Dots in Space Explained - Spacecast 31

I've got a paint program here, and I've got a screen grab of your lovely video that has all these dots.
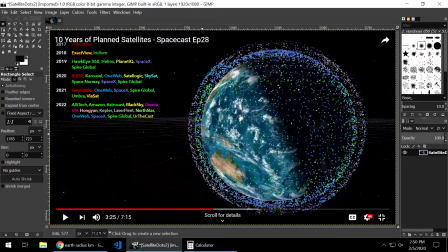[4:14]
And I'm going to actually measure in my paint program the diameter, not the radius. If I were measuring the radius, I'd have to stop in the middle, and I don't have a point indicating where the middle is.
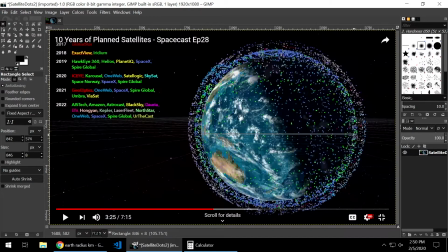[4:28]
And the diameter is a little unclear, actually, because it's the night side over here, but it's somewhere roughly under this interior shell of satellites here. So down in the bottom footer, you can see numbers are changing, but that rectangle that I'm dragging is somewhere in the vicinity of 850-ish.
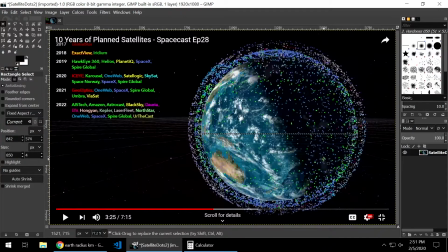[4:45]
Pixels. Actually, I'm going to let go of it right. Oh, I let go of it and the size went away, but it's 850 pixels for the diameter of the Earth.
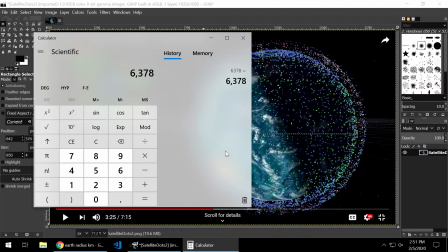[4:53]
And the video was created in 1080p. Yes. So we're just going to get a kilometers per pixel reading here. So that's my radius at the equator. I'm going to multiply that by 2 to turn a radius into a diameter.
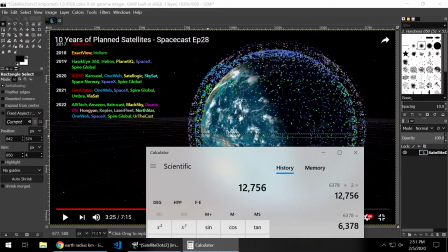[5:08]
So here we have a 12 plus 1,000 kilometer diameter of the Earth expressed as,
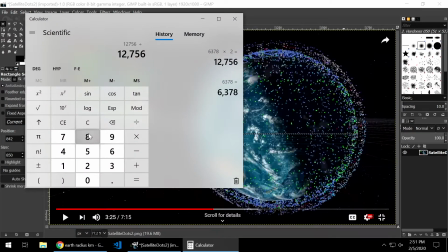[5:16]
what did I say, 860 pixels? So we will just divide that by 860, and that gives us kilometers per pixel, which is roughly about 15 kilometers per pixel. So 15 kilometers, what's that in miles?
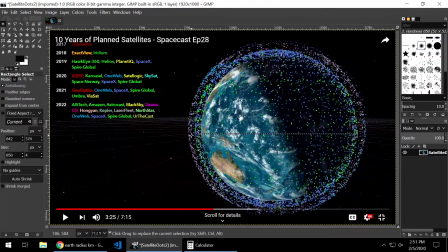[5:30]
Are you calculating? Just over 9 miles. Nine miles. So it's as big as a town, right? So maybe bigger, depending on the town. Let's zoom in real quick here and see some of these little blobby guys in orbit.
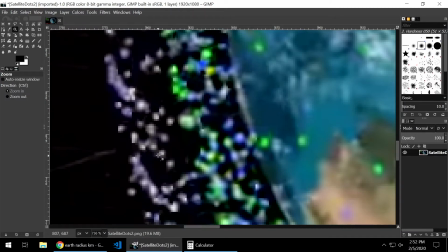[5:45]
These things are not just individual pixels, though. Each one of these dots is probably about 3 pixels wide.
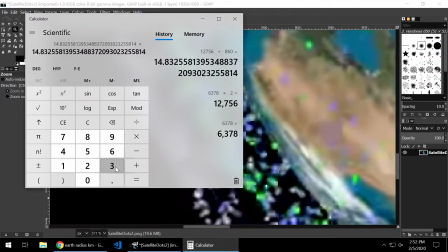[5:53]
So let's take this and multiply by an average, and this is just an estimate, but an average of 3 pixels wide. So these little blobs that are collections of pixels are probably in this one image, probably about 44 to 50 kilometers across. So these things are pretty large, and a typical satellite is nowhere near that. It could be anywhere from a CubeSat, which is the size of a baseball, mm-hmm. up to the largest communication satellites are like the size of a school bus. So the actual satellite is the tiniest microscopic speck in the middle of the dot. So why then do we represent them this way? Well, you would never see them at actual size. They would be so much smaller than an individual pixel. They would never show up on the display. For example, they've been compared to roads. I heard Dan Altraghi give this example, and we thought it was a great one. So we're totally stealing this from Dan.
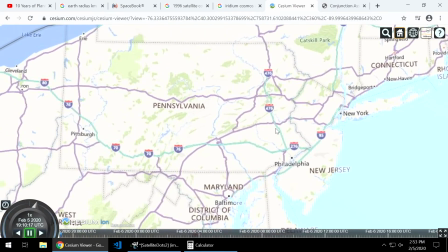[6:55]
this is a typical road map, and you can see these roads are many pixels wide.
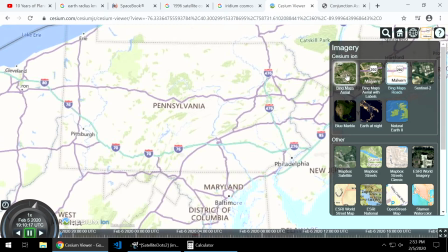[7:00]
But if you took a picture of the Earth from this altitude, you would never see the roads.
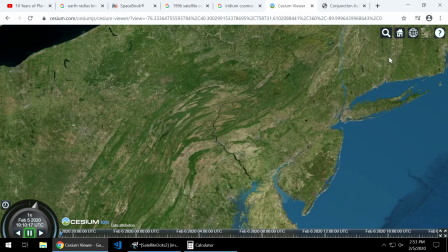[7:06]
The roads aren't anywhere near that. Traffic would certainly be a lot better if the roads were that wide. If the roads were that wide, you could drive around everybody. You'd certainly get to where you're going in a hurry. So the point is to show the locations of the roads, but not necessarily show the width of the roads. And it's the same thing again. Here, I'll bring up the Spacebook visualization.
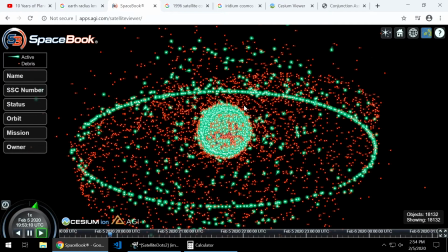[7:29]
From ComSpock. From ComSpock. And it's the same thing here. If they were shown actual size, you would never see them. So we actually fix the size of the dot in what computer graphics people call screen space.
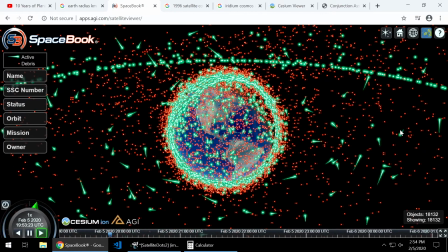[7:42]
That is, the size of the dot isn't based on the distance of the camera. The size of the dot is just based on the number of pixels.
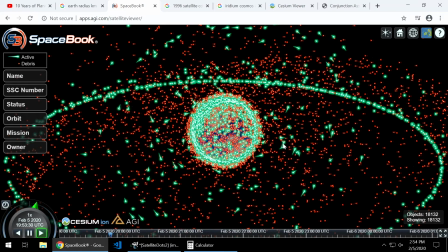[7:48]
These orange dots always take up 4 pixels. And the green dots, which are the active satellites, by the way, orange is debris and green is active here. And the green ones take up more just to indicate they're active. But it's just a number of pixels to indicate a location.
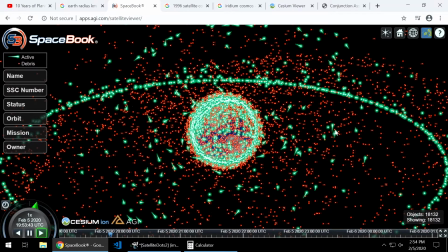[8:02]
You're also showing a little bit of a trail in the active satellites to say where they were. To show the direction that moving.
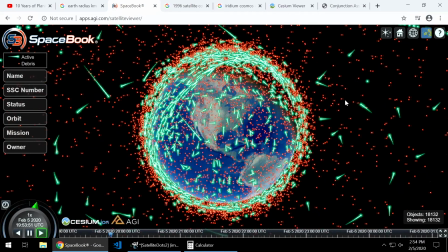[8:09]
So I'm going to zoom in here and show you that physical size and screen space size are not locked together.